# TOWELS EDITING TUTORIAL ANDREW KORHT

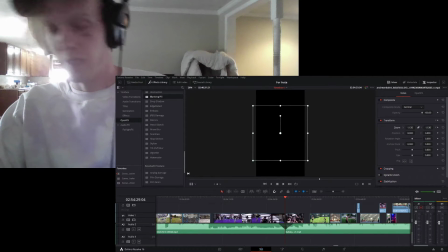Now I have this program that does this. So look at that. Hold on, can you see my clicker?
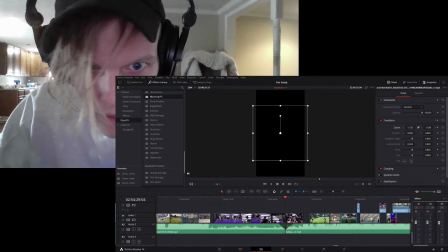I fucking hope you can see my clicker.
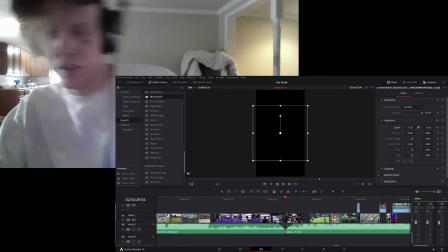I don't know. But we'll just assume that you can. If not, then fuck. Okay, so we're in 21. Alright, so this is the part of we're going to try to go real crazy with this one, if we can.
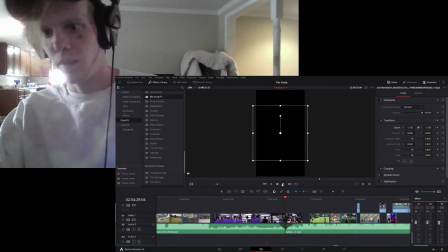The other stuff was pretty simple. Simple effects that I would use for like, I don't know, 4, 5, 3.
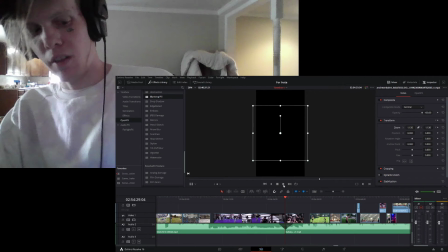Some people want those though. Some people don't like the over effect.
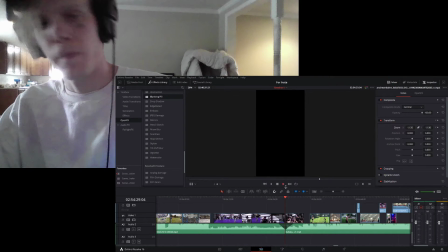I'll try to explain a part where it goes too far. So take the mirror effect.
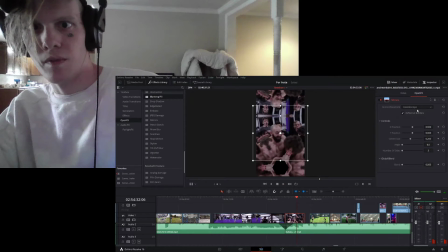This is just a kaleidoscope. So if you just have it as a mirror, just looks like that. But you put it as a kaleidoscope, you can move it around, etc. But we probably should move it just so that you can see more of Andrew's face, and like that. There we go.
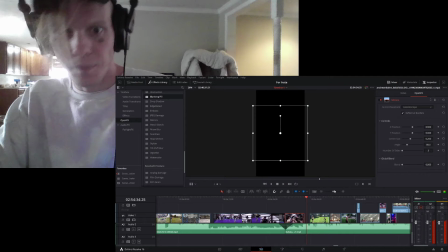I see only 20.
I try to avoid ever doing this.
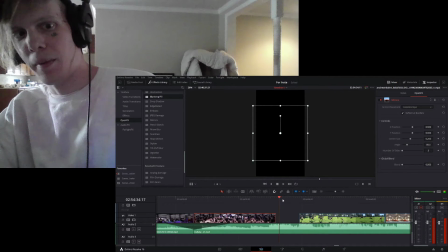It's like an empty gap space. Nothing, you know.
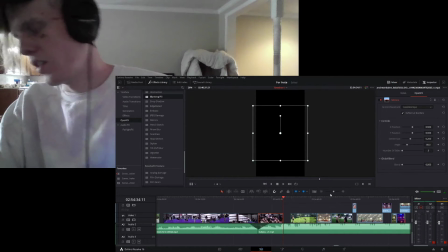But in the beginning of a song, or, you know, whenever, the black spaces can be utilized. And then again, this one fades out slowly.
I see only 21.
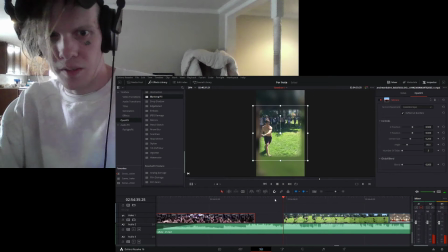But you can see the sharpness of this sound wave down here coming straight up. So we want to hit that sound wave.
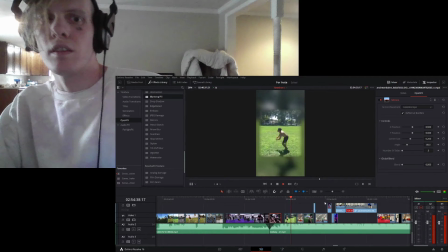Take that out. Brain almost just explain.
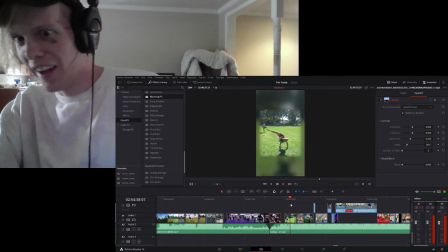Say like Scoot. All right. So Ariel. Scoot skip Ariel miss like.
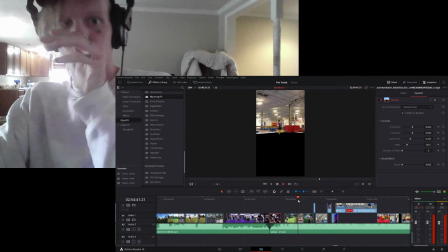Oh Lord, Jason made another one.
All right. So this is just a basic effect.
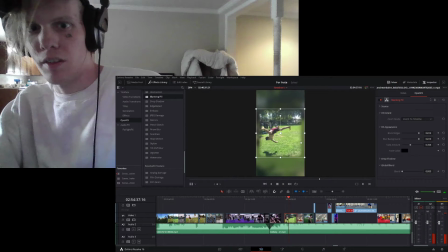And again, it's the same blinking fill, but you can change the fade color to the background. You can make it down a yellow if you wanted.
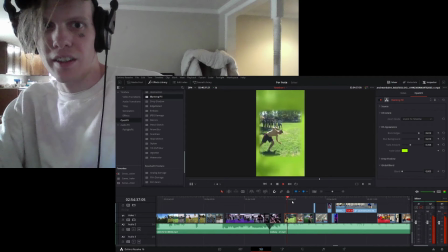It's actually kind of like that. Take that out. I had it on black, but.
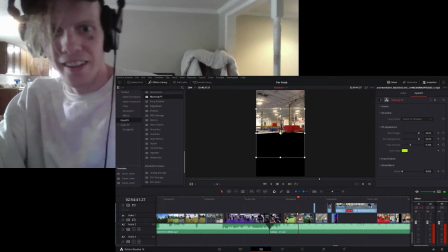Oh Lord, Jason made another one.
Okay. Alright, so then here's an effect I got, an ambitious one.
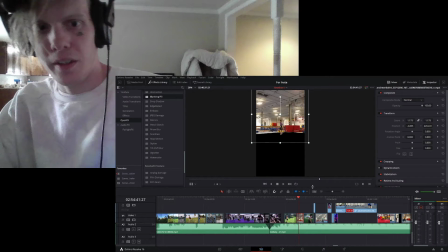So this is what I do if I'm trying to be trippy. So I could just, you know, take the mirror.
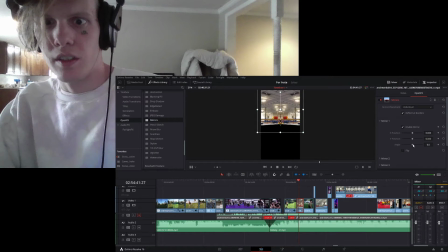I could just take this mirror, switch the angle on the mirror, boom, instantly I got this.
I see only 20.
But The problem is you can see they overlap each other. And if I didn't want overlap, then I can just copy, paste. So now I got two.
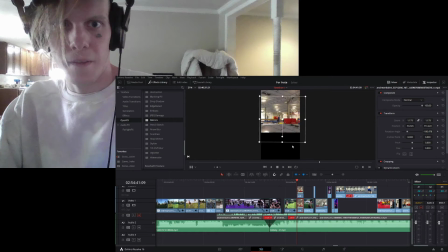Take one of them, flip it. Okay, now here's a interesting problem.
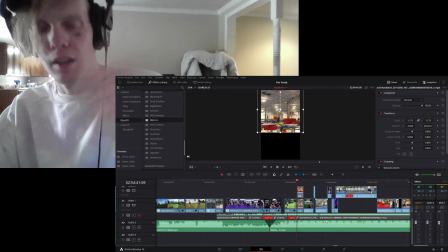This is probably unique to DaVinci, but it's because I need a power window.
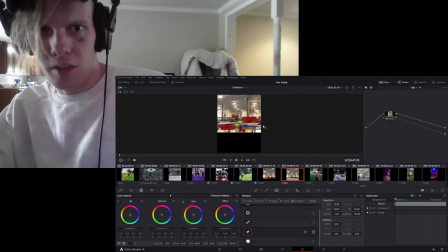So I'm gonna make the power window real quick, which is just telling the program where I want it to start and stop focusing on.
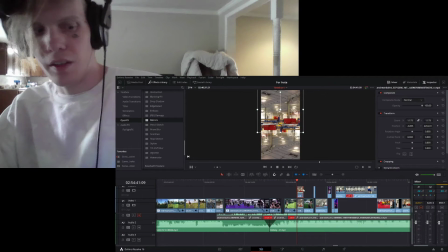So there we go, power window. That took so many weeks of trying to figure out how to do.
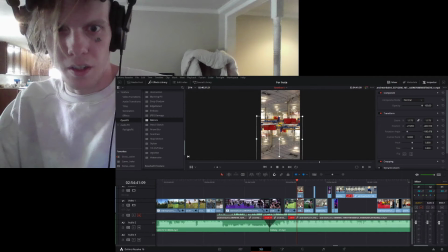Okay, so now we have the two clips. We could even separate them more because we have a cool little empty space of, I've already taken the color out of the floor.
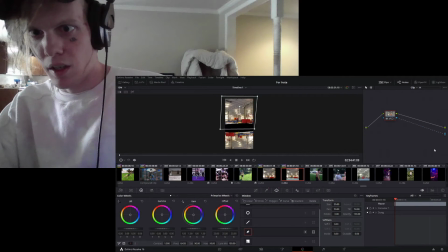You can see here, I made a alpha output,
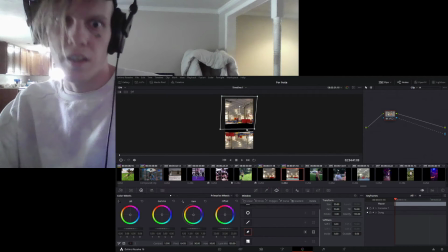that's this right here, and then I connected this color because I picked it, blue.
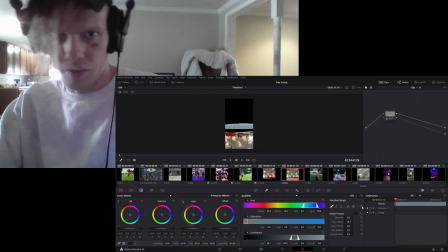It was the color of the floor. If you switch it, it goes back to the floor, you know. If I got rid of it, it shows you.
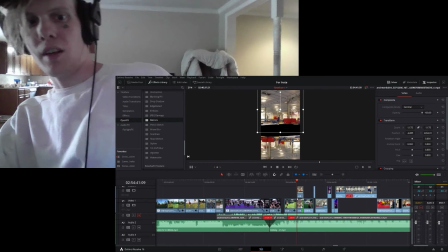Okay. So then, because of that, we can grab both of these clips, just drag them up a bit.
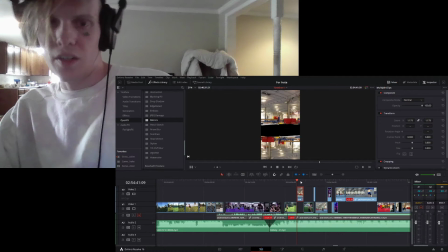Now they're up there. We could even compound them if we want. But if you watch the effect now,
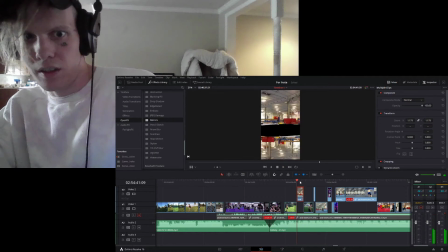they like land on top of each other. You can see the legs.
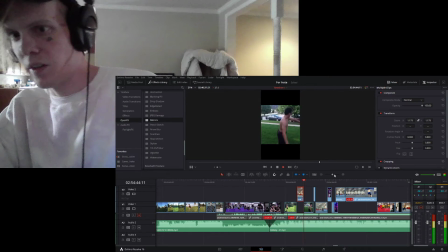It's more interesting, more something going on. It's like they're two people rather than an actual mirror.
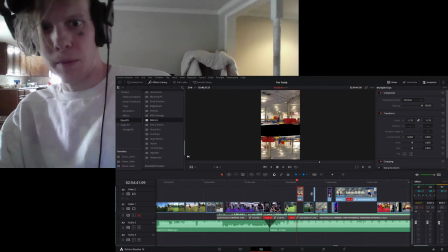So here's what I've been doing in the past, but we'll see if we might want to do something different.
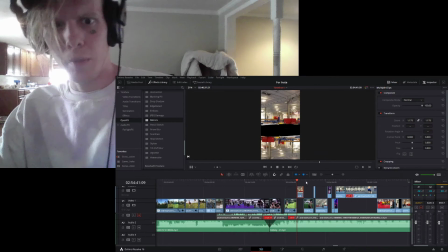But yeah, let's do something different.